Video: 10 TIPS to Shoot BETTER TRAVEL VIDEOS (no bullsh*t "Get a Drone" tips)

When you come back home from a trip and you're like, oh wow man, I feel so relaxed and you know, I feel so full of energy not like oh my god I was shooting for the whole week and I'm exhausted you're gonna feel way more motivation to start editing as soon as possible and you're gonna have more creative ideas flowing in and my next tip will be quite interesting and that is be flexible with your ideas
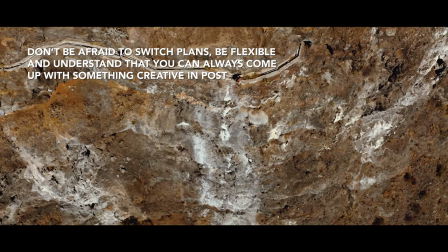now what do I mean with this let's say before you go on the travel a lot of people like to plan things out they're like okay this edit is
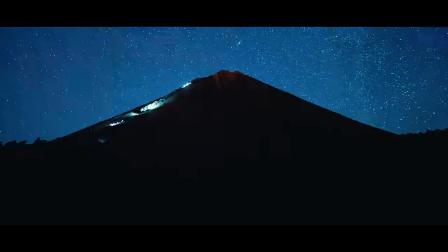gonna be like this like I want it to look like this the intro is gonna be like this ending is gonna be it's gonna end with a
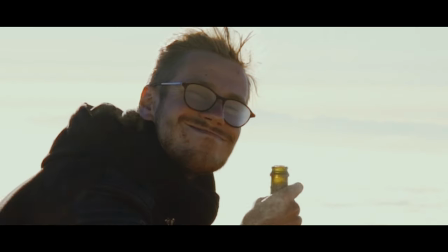sunset and blah blah blah you know like you plan everything out now you never know what's gonna happen with travels you might get some footage you
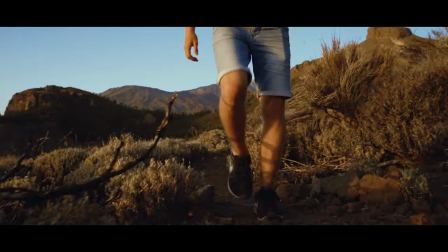never expected then suddenly your idea will completely change because you will want to make the video in a completely different way and a lot of people feel bad
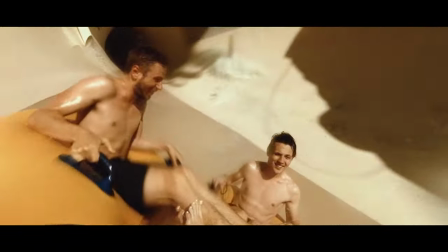for planning their idea so much that they suddenly want to switch it up and make it in a completely different way but they're like no no no no I'm gonna stick to my original idea you go with the flow okay I usually make a rough sketch of an idea what I want to implement into the video, but I am very very flexible when it comes to changing ideas and making something completely different. Tip number seven is gonna be more for people who work as a team, not solo travelers. Now usually when I go traveling I travel with readiness, right?
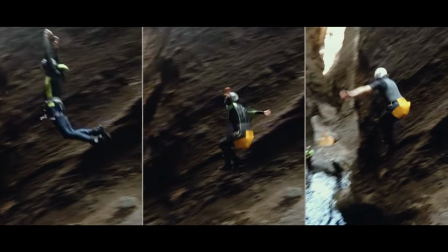Most of the times we're always shooting the both of us. That makes our job so much easier because two people are getting footage and that's a lot less stressful than only one.
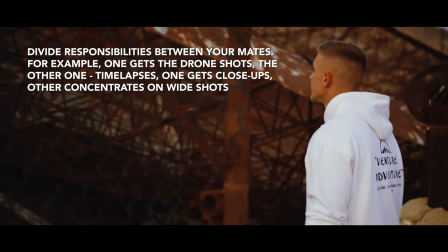What I mean by dividing responsibilities, for example I have a wide angle lens and Radness has a telephoto lens, right?
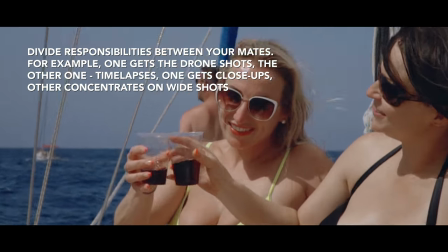So this means that I'm gonna be the one who's getting all the landscape shots and he's gonna be the one getting the emotions and close-ups on objects,
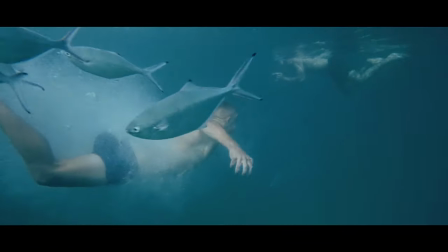getting textures and stuff like that, right?
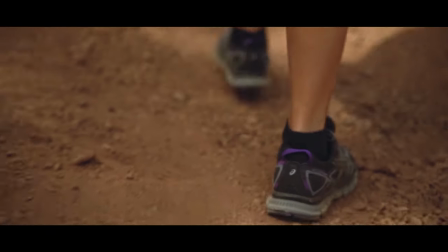So what this means is I stick to one niche and he sticks to one niche and we don't, we don't ask to switch lenses, we don't do any of that kind of a thing,
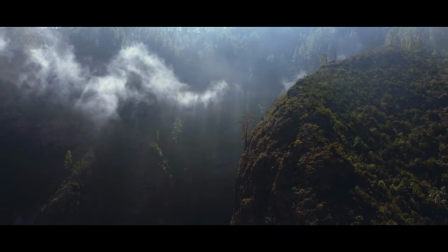we just stick to our plan and thus there is no way we're gonna be capturing the same type of footage, which is always great because we did not used to do this. There were times when both of us had 12 millimeters on our cameras. It felt like we were getting different kind of footage, but then when I went back home, almost more than a half of our footage was pretty much the same. And I was like, wow, I just spent an hour cutting the same goddamn footage over again. Nice. This is also going to be depending on what kind of a video you want to make as the final result, but try to shoot as many interviews and locals reactions as possible.
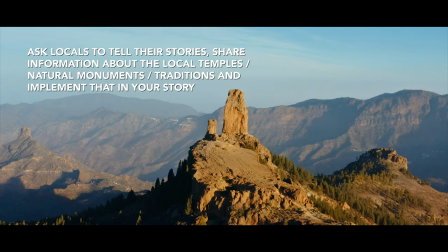Ask them some kind of questions, tell them to tell about their life, their story about how that temple came to be and what are their traditions. Just try to get as much information from them as possible and implement that information into the video. And a good example would be the latest Gran Canaria video I made. People were just going nuts over the interview. They're like, wow that was awesome that was really something different than I really felt engraved into the story you know so this actually came from my previous
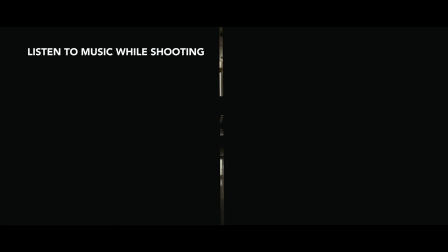video a tip but put some music while you're shooting I only started doing this like in the last two trips but man it helps especially when
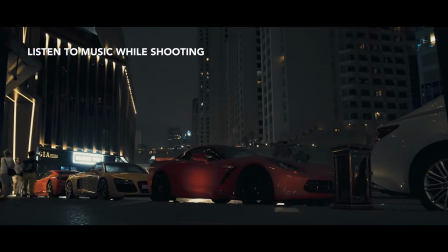you get to a cool location like a spiritual temple or something when you put on some kind of ambient
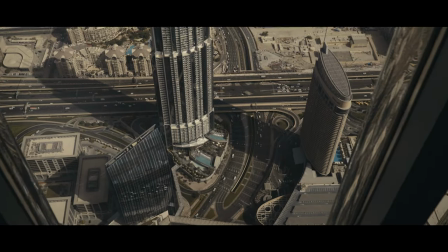music you will feel such an awesome vibe and you will look at the shots in a completely different way.
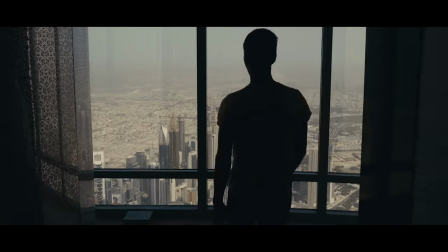I'm serious about this. Like this is a game changer for me.
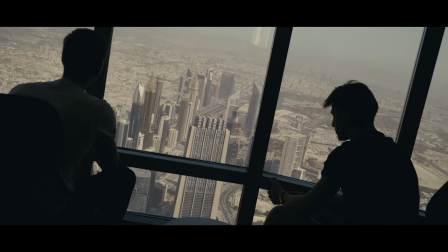Every single time I get to a location and I just don't feel inspired, I just put on a dope playlist and my shots are so dope.
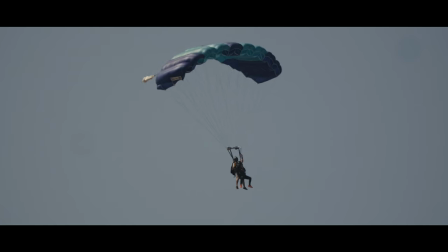And also Reynus tried this method and he said that it helped him a lot. It was a really, really good decision to try that out. And last but not least, tip number 10. Include a couple of time lapses in your videos.
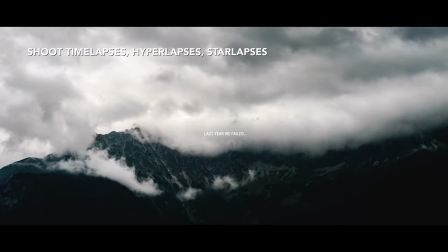Now, this is not a necessity, but I just feel like time lapses have such a strong emotional impact in your videos.
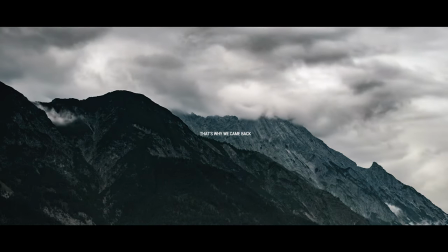As the viewer, whenever I see a time-lapse, I just feel good, okay? I just feel like, wow, this world is beautiful.
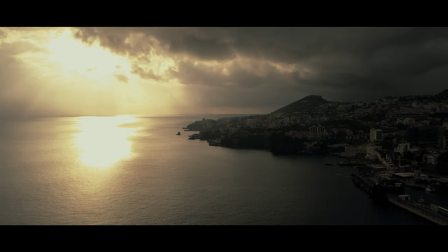It's like the whole world is like a ticking clock. Each minute something changes in the weather, in the lighting.
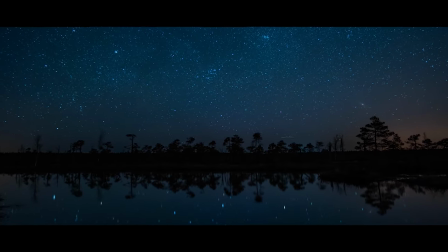I don't see a lot of people putting time-lapses in their travel videos and I'm not really sure why, because they're dope.
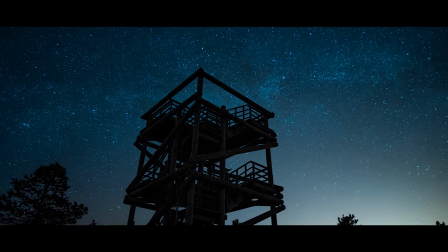Especially if you work for a client.